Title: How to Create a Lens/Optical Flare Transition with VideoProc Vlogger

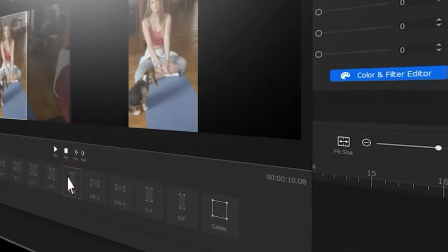23s
everyone, this is Care.
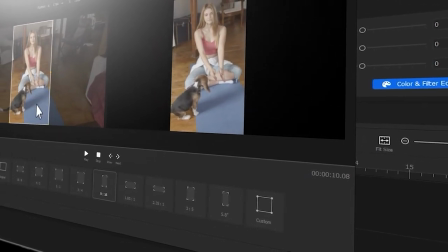24s
Today we are going to teach you how to do a transition shot with lens flare effect, so that you can try it in your own video.
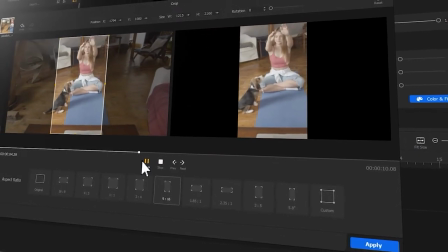32s
If you're interested in this one, keep watching.
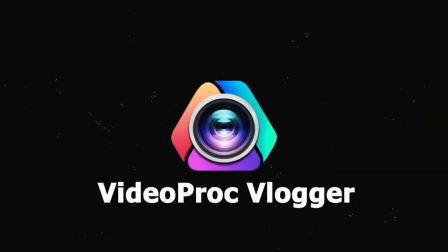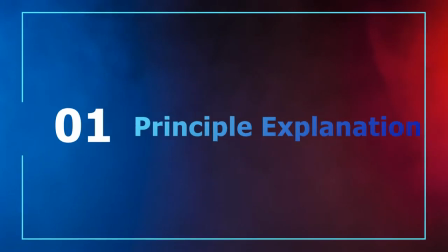Lens flare is a very common type of material,
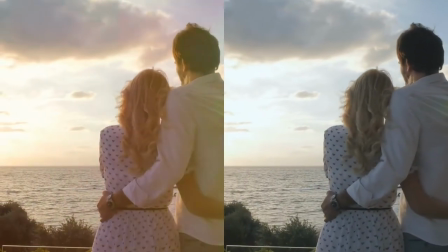55s
and we can use it to usually enhance the texture of the image scene, create a certain atmosphere.
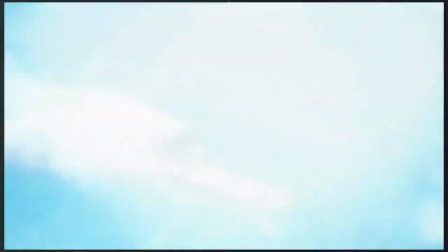62s
And in addition, lens flare material can also be used for video transitions.
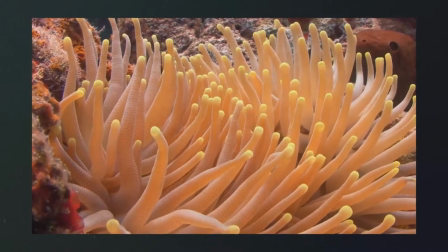67s
Well, so here let me take you from scratch to know how to use lens flare material for video transitions.
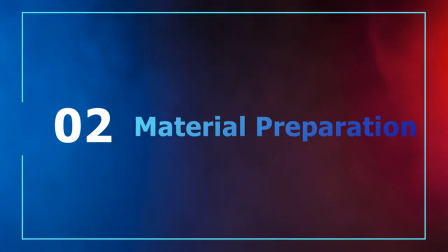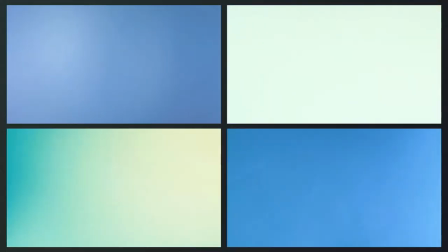80s
First, to create such transition effect, we're going to prepare some flare materials.
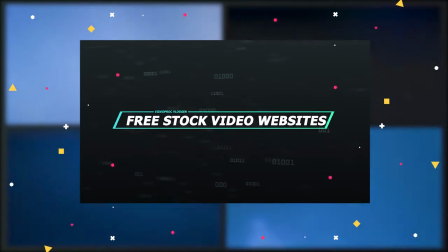86s
And if you don't have the material, you can search for light leaks or flares on the material sites recommended in our previous videos.
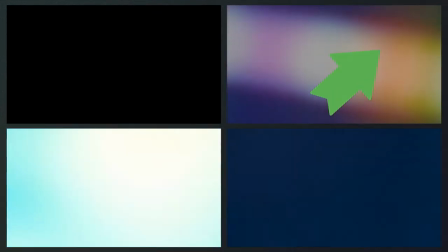95s
And I will put a video link in the upper right corner.
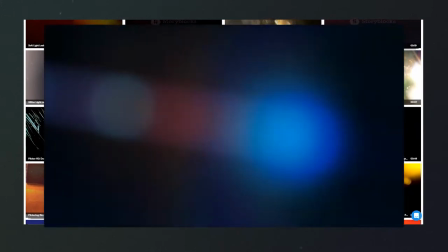98s
It is suggested to use the material with the whole frame illuminated as much as possible,
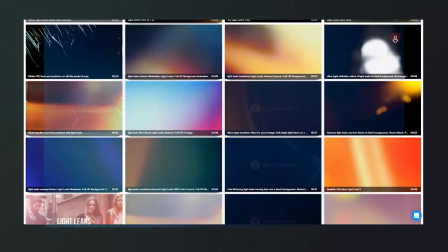105s
so that the result would come out much better. Open VideoProc Vlogger and follow the tutorial to know how.
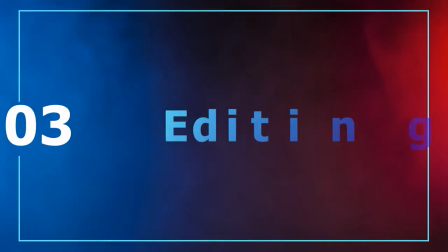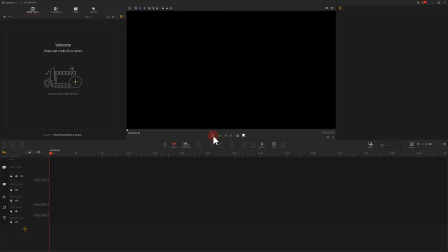121s
First, import a material with lead into VideoProc Vlogger. You can click here and select a file you want to import.
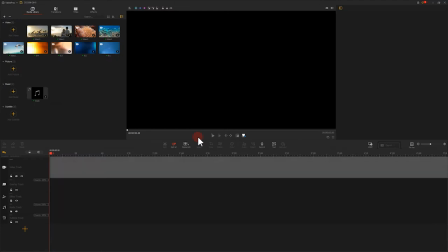132s
We first put a video clips on the main track
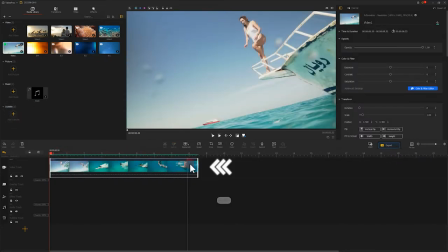140s
and adjust their durations. Then, add a suitable piece of music.
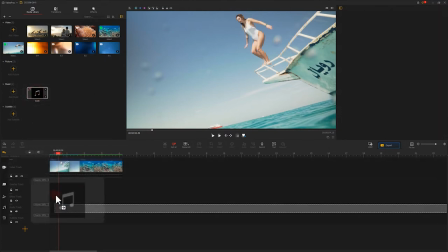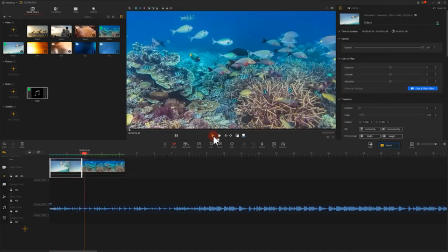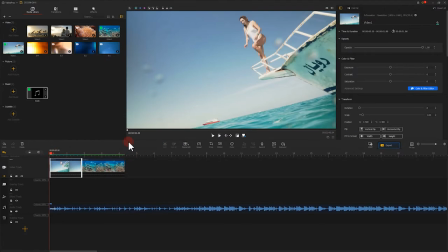159s
Well, that looks pretty good. Next, we add a flare transitions. We put a flare clip on the overlay track.
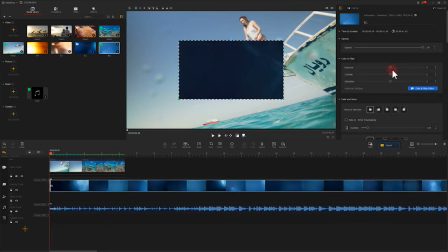171s
And then, in the inspector on the right, we align with height.
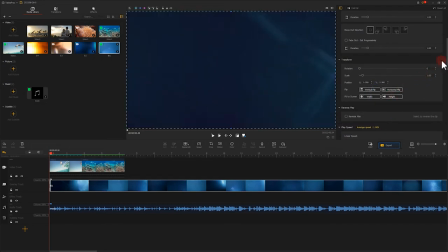177s
Then scroll down and find compositing.
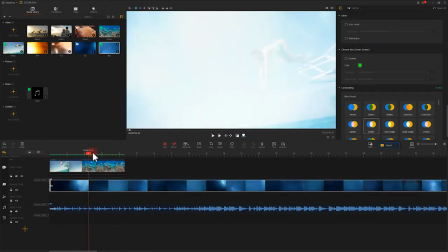184s
Here we select the screen and drag the progress bar to find a moment when the light fills the whole scene. To make it easier to align, we can press M on the keyboard to mark this frame. Then, we adjust the position and duration of the clip on the track based on the position of the marker.
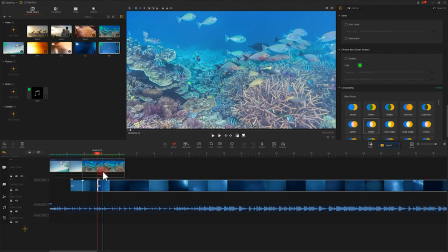204s
Align the position of the marker with that of the two clips. Now let's play and see the effect.
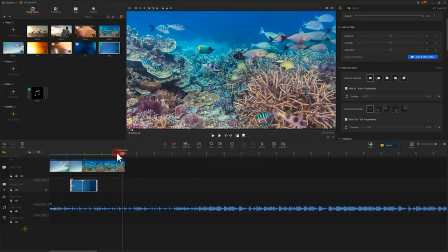217s
Well, it works well.
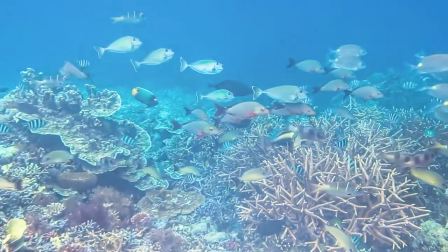222s
On top of that, here we have actually some great tips to leverage. The first tip is that in the selection of the material,
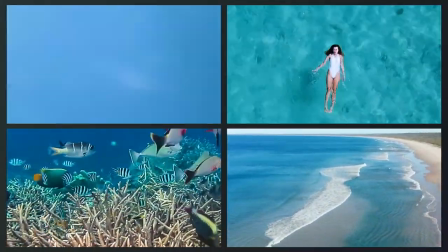231s
you need to pay attention to the consistency of the tone of the picture and the flare material selected.
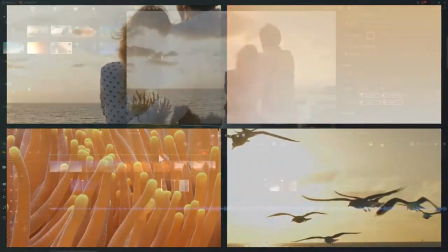238s
For example, if the material is a warm tone, using a cool tone for the flare transition will look a little bit abrupt.
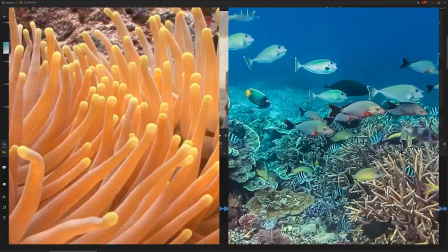249s
Of course, if you need to go from a warm color material to a cool color material,
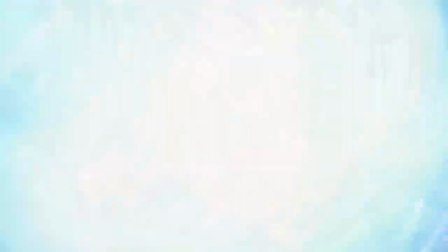255s
such a combination can reduce the abruptness and make the transition more natural.